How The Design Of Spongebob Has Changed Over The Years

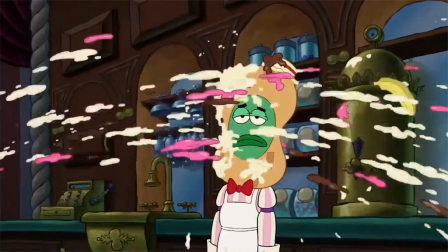But there was also this sequence of events.
Oh, Mr. Waiter!
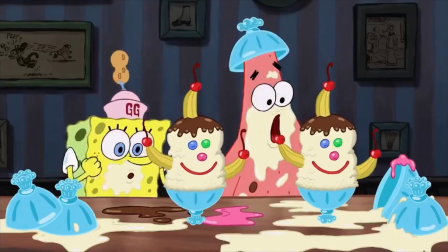2 more, please! Woo!
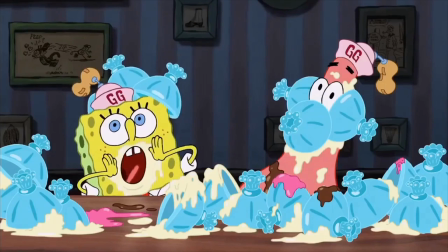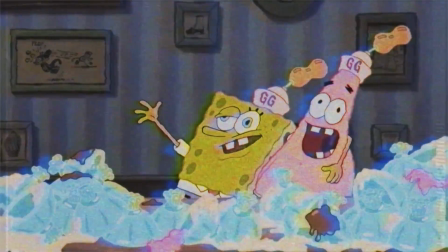Now this little piece is just conjecture, but the Goofy Goober moment was huge.
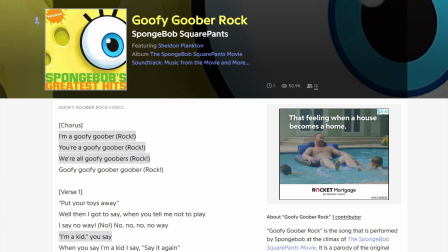It led the movie's marketing campaign, it spawned a viral song, and led merchandising in stores.
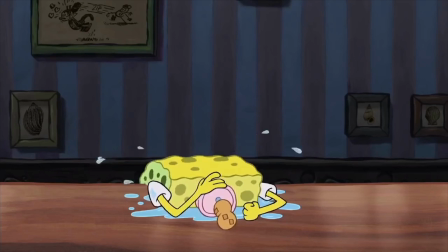But it painted SpongeBob for a moment as a goofy,
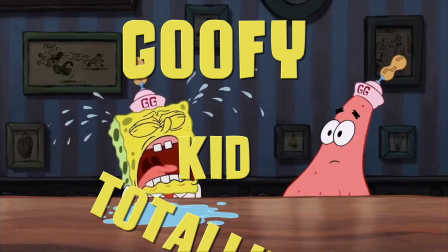perpetually nitwitted kid, as opposed to the goofy, sometimes nitwitted kid we had seen before the film.
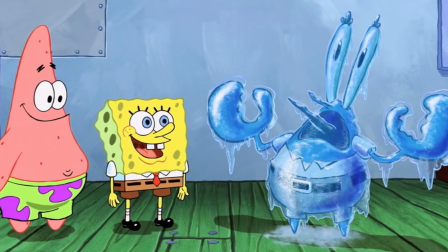While the rest of the film returned SpongeBob to the character we all knew and loved, well, what happened after wasn't quite the same.
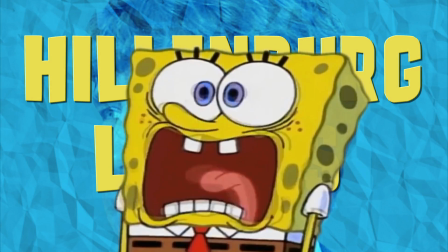The show's creator Stephen Hillenburg would leave the show after the movie, and season 4 would see SpongeBob's design shift in that very gooberish direction.
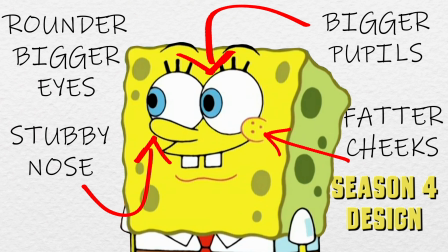In Season 4, SpongeBob got larger pupils to amp up his cuteness, backgrounds got brighter, and SpongeBob got a bit more rectangular.
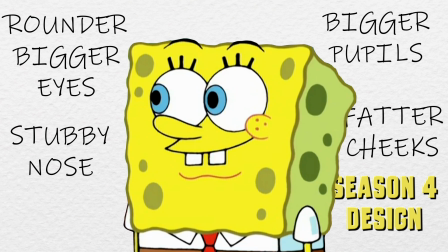This coincided with a shift in personality. SpongeBob became increasingly, well, stupid.
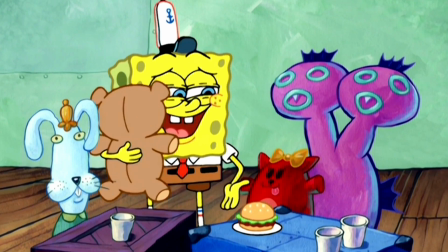And for some, this was funny, but after this season, well, it became who he was all the time.
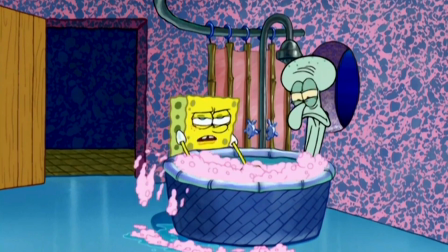So for others, this change was not as humorous.
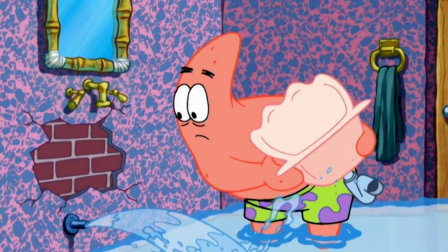Around the time Season 4 had ended, SpongeBob would begin to lose all hints of intelligence in favor of a more slapstick approach.
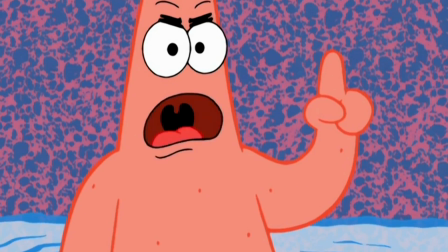His design, as you'll see, would follow suit. However, staying in place at Season 4 for a moment, C.H.
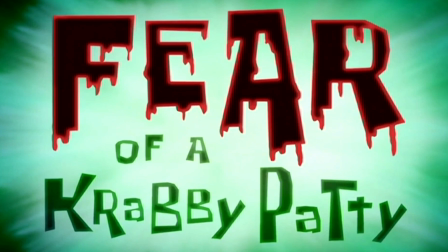Greenblatt will come in to direct Fear of the Krabby Patty.
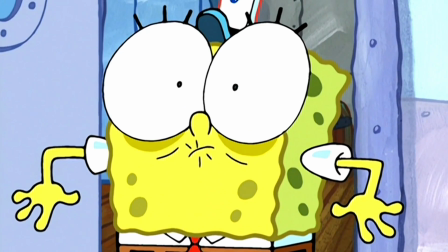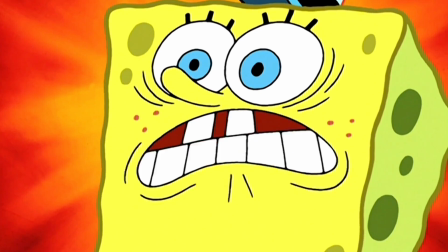Holy shrimp, they're
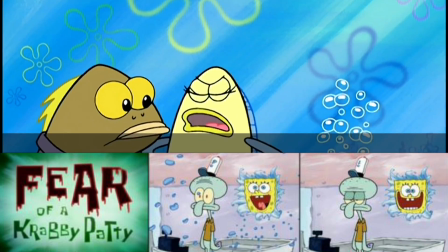everywhere!
A masterclass in animated expression, turning SpongeBob's design into an easel for him to paint on.
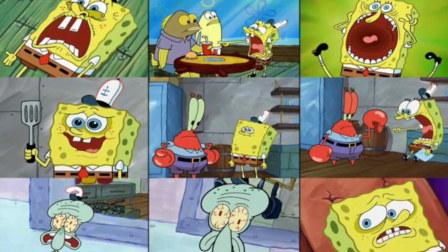And paint, Greenblatt did. But he too would leave SpongeBob's staff near the end of Season 4.
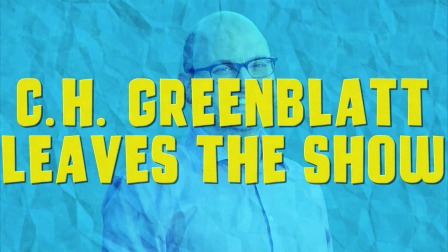And with that, Season 5 of SpongeBob would see a regime change, and a design change as well.
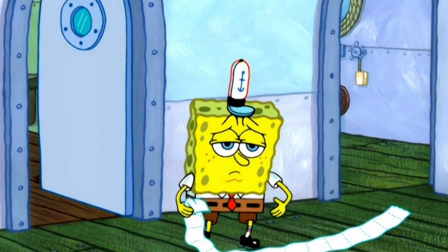It was this season where SpongeBob went full-on digital animation,
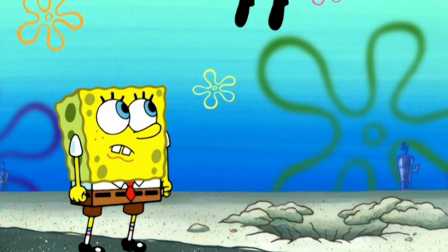as opposed to just the inking and painting being done digitally, and the flanderization would continue.
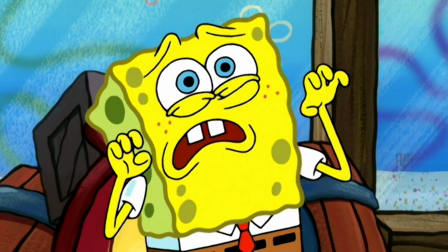SpongeBob's design would become progressively manic, while his literal body and animation would become stiffer in Season 5.
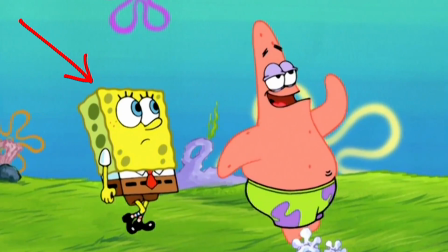Picture a cardboard box, with eyes and a mouth that moves like a human's, and now give the box legs.
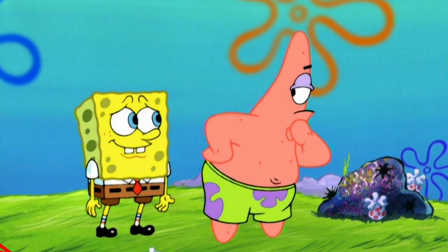That is where SpongeBob would head throughout Season 5.
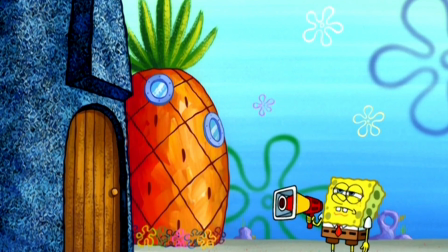But this new, stiff, oddly expressive design would make itself clearest in Season 6.
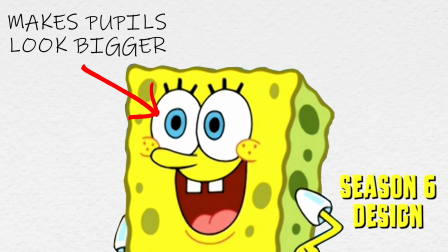Here he'd get smaller eyes while mostly retaining his pupil size, he'd get larger eyelashes, and his cheeks would get even chubbier.
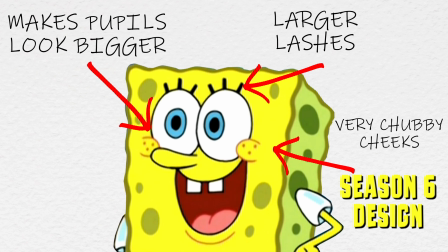In an attempt to maybe recreate the magic of Hillenburg and C.H. Greenblatt, SpongeBob's malleable face had consumed his entire design.
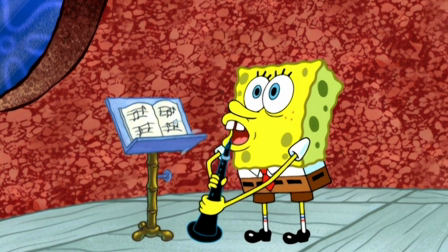He became cute in exclusivity, dumber in character and dumbed down in design,
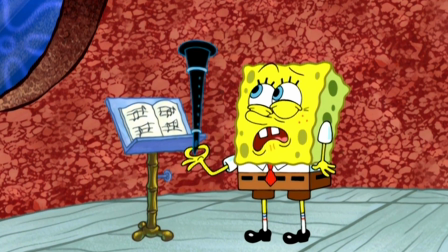and seemed to be geared more and more towards a younger crowd than originally intended,
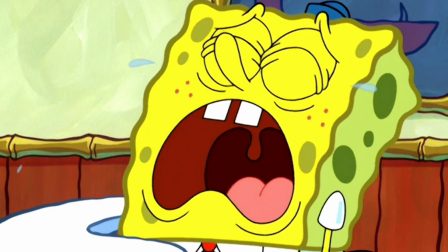constantly crying or laughing in a pool of his own stupidity with no in-between.
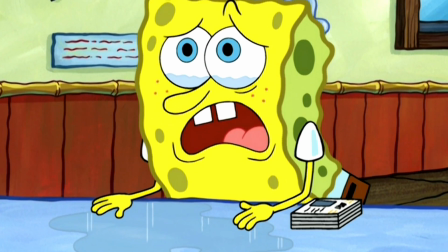And it was no secret either, this design is considered by fans to be some of the worst designs in the show's history.
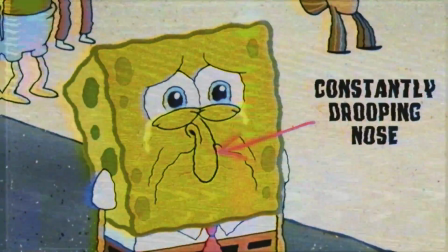Season 6 saw SpongeBob turned into an exaggerated, cutesy caricature of himself, a design that carried into Season 7.
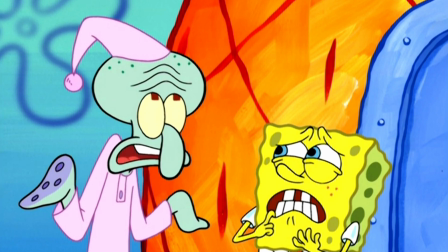Maybe you should start acting a little more normal!
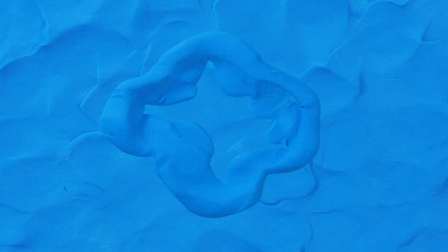I'm not normal.
Throughout these seasons, SpongeBob wasn't alone in the stiffness, in the changes, or in the personalities.
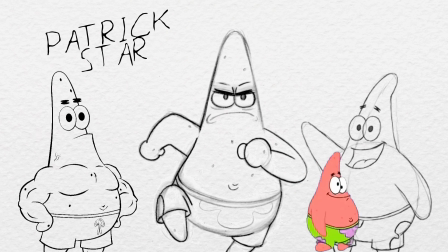Patrick's only redemption quickly became the few moments where he said something intelligent, and Squidward's scowl became an almost permanent fixture.
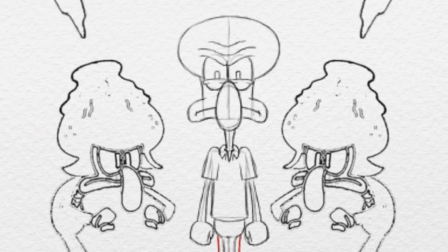His ability to emote, his ability to express himself, reserved to a very few infrequent moments.
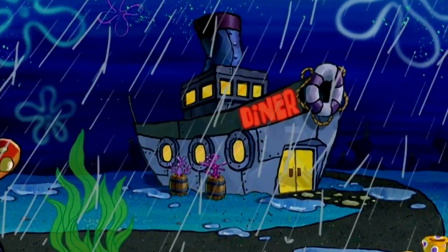These seasons saw a character, in both design and writing, that had for some reason lost its way.
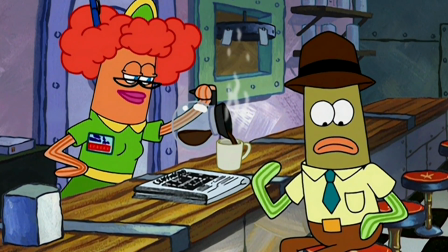SpongeBob had forgotten what SpongeBob was. The flanderization completed.
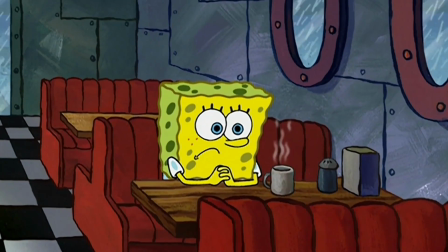I lost something once. I lost something I couldn't live without.
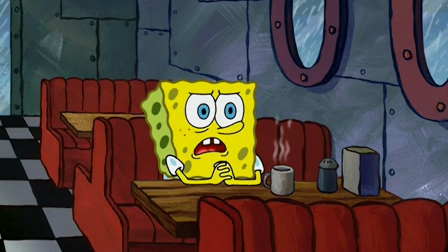My identity.